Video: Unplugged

We didn't pre-plan the photography,
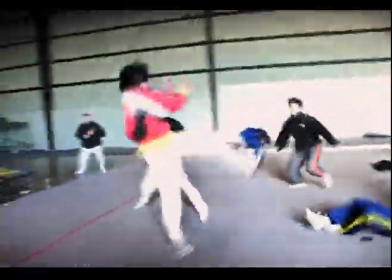(3:58)
and the procedure for that was to figure out by way of Wu Ping's guys what amazing feats Neo was going to do,
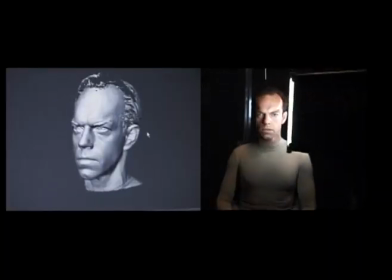(4:04)
figure out what percentage of that was actually capturable, and or a percentage of capture plus animation extensions, and some was just pure animation. John managed to get some research funding from Larry and Andy in the studio, and we set off doing a test.
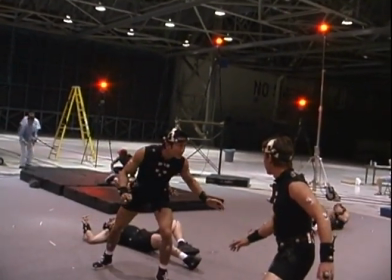(4:21) 3, 2, 1, action!
We're doing this test August 14th, 15th, and 16th, year 2000. This is our first proof of concept on this idea.
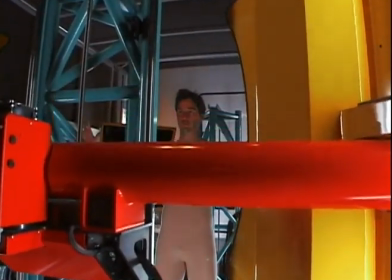(4:34)
We've been running universal capture tests to create the synthetic face and form of
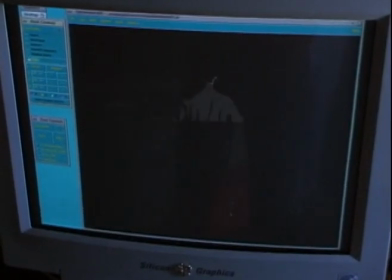(4:39)
Keanu for the last month and a half. our big goal is by October, November to start having a representation of all these pieces in a virtual environment. These dudes obviously are Wu Ping's mind-blowing martial arts team.
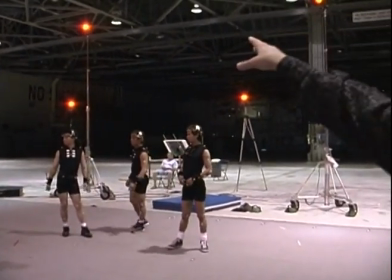(4:55)
They're wearing all these highly reflective balls, and these balls are being read by these cameras up here in a procedure known as motion capture.
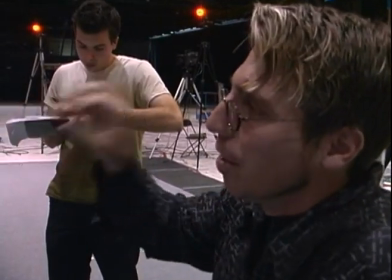(5:04)
120 times a second they are flashing light. It looks like they're constant, but they're not.
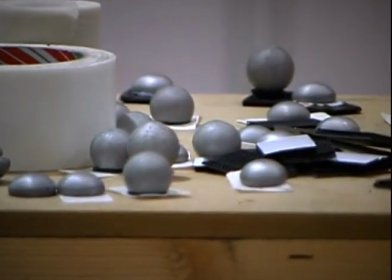(5:09)
They're really strobing. And the balls, being super reflective, kick back every time they're being flashed.
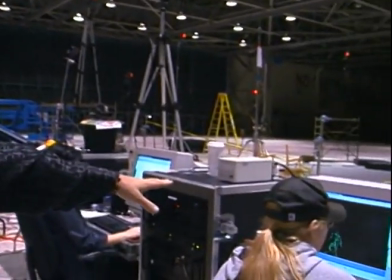(5:16)
And we take the data and we begin to calculate where all of the little markers on their bodies are.
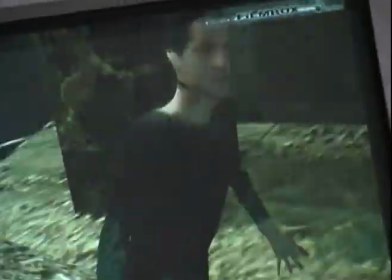(5:23)
We have taken the motion of one of the best martial artists in the world, and we have put it inside the form of Neo.
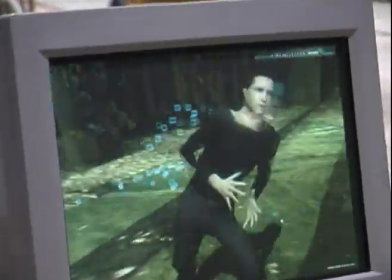(5:32)
So now we have a very capable Keanu Reeves kicking the living shit out of many dudes at once.
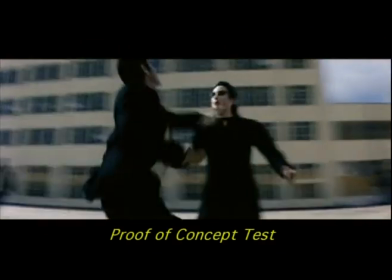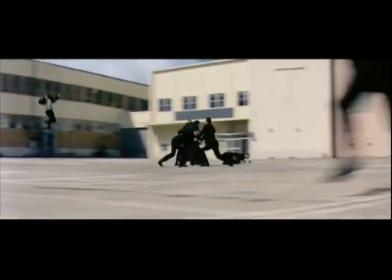(5:44)
Everything in the frame is 100% computer generated, the background, all the characters.
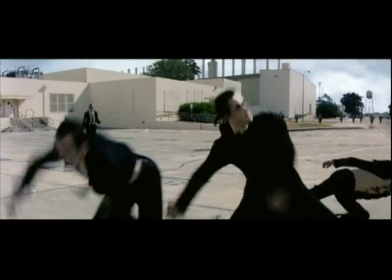(5:55)
Our methods completely surround three-dimensionally recording performance
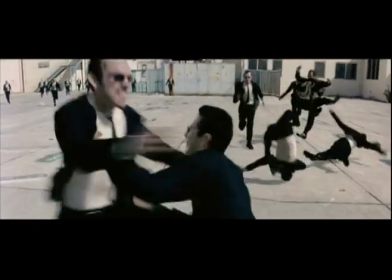(6:01)
and then editing a lot of performances together into a longer performance.
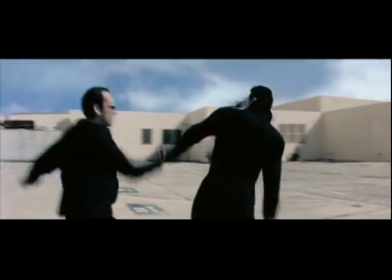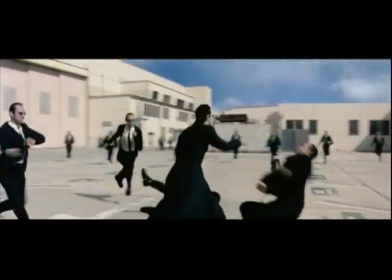(6:15)
All we're really after is extending very difficult actions and
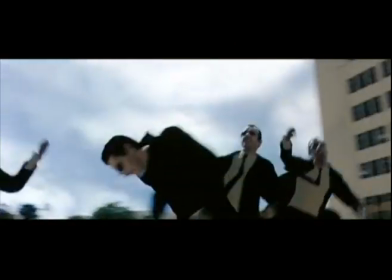(6:20)
viewing that from any angle in a way that just keeps the camera running longer instead of all these brief little cuts.
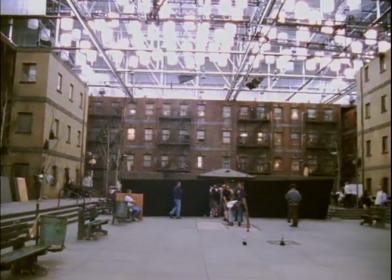(6:34)
The park set had to accommodate a large fight where there were going to be several hundred people, I suppose. It's the sort of place where people once had lived and played,
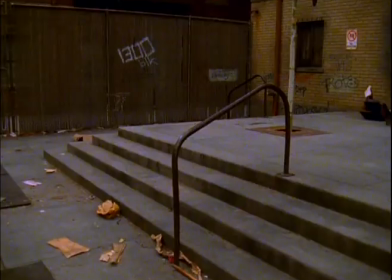(6:45)
and kids grew up in the playground there and had a great time, and then kind of the world had moved on and just left this void.
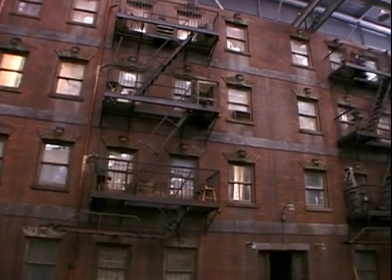(6:52)
If you can imagine maybe like a 20, 25 story tenement park, it was like probably twice the size of an average soundstage.
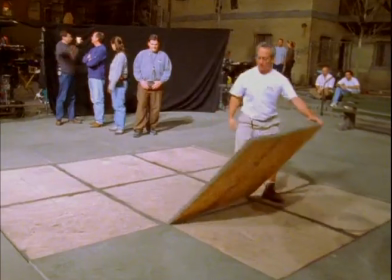(7:01)
One of the wonderful things is that Owen puts so much detail into every set he builds that it can only make our visual effects look better.
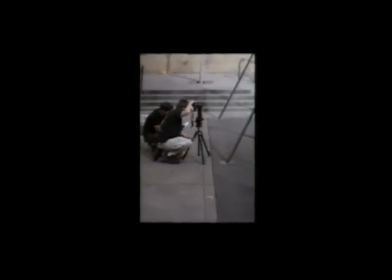(7:07)
It's just really great. And we came in and we took 2,000 stills of the set as the initial pass to
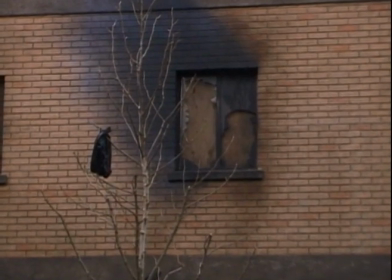(7:13)
help us digitize every little thing from every window to every tree to the playground set.
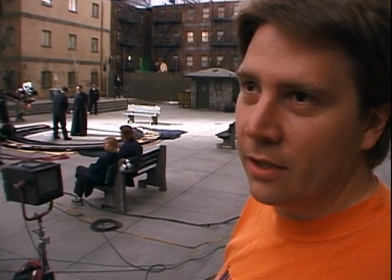(7:18)
It's pretty much the only way to capture something as lush and detailed as Owen's set.
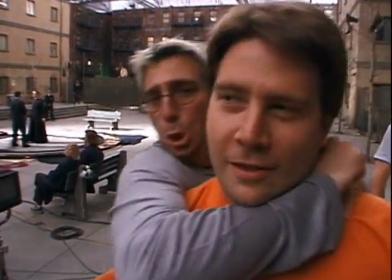(7:24) Oh.
And we were able to use those same photographs with all the same painting and texture and detail and variation that Owen had put in there,
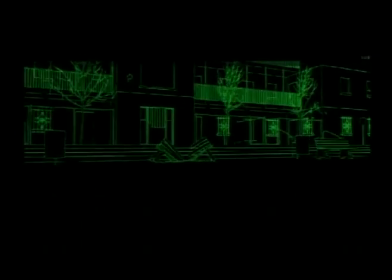(7:36)
bring it into the digital world, create these completely virtual
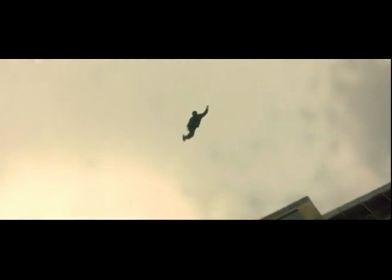(7:40)
camera moves that you never even think that wasn't real, because it was sourced from the real set.
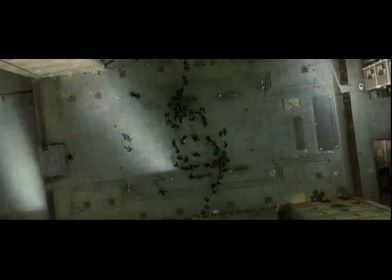(7:48)
It is definitely one of our favorite sets. We go above it, around it, and we travel a lot. It is definitely one of the sets that demanded the most work.
I'm Sister Fury, and this is Fists of Fury.
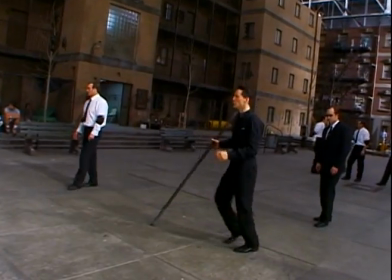(8:03) Let's shoot, man.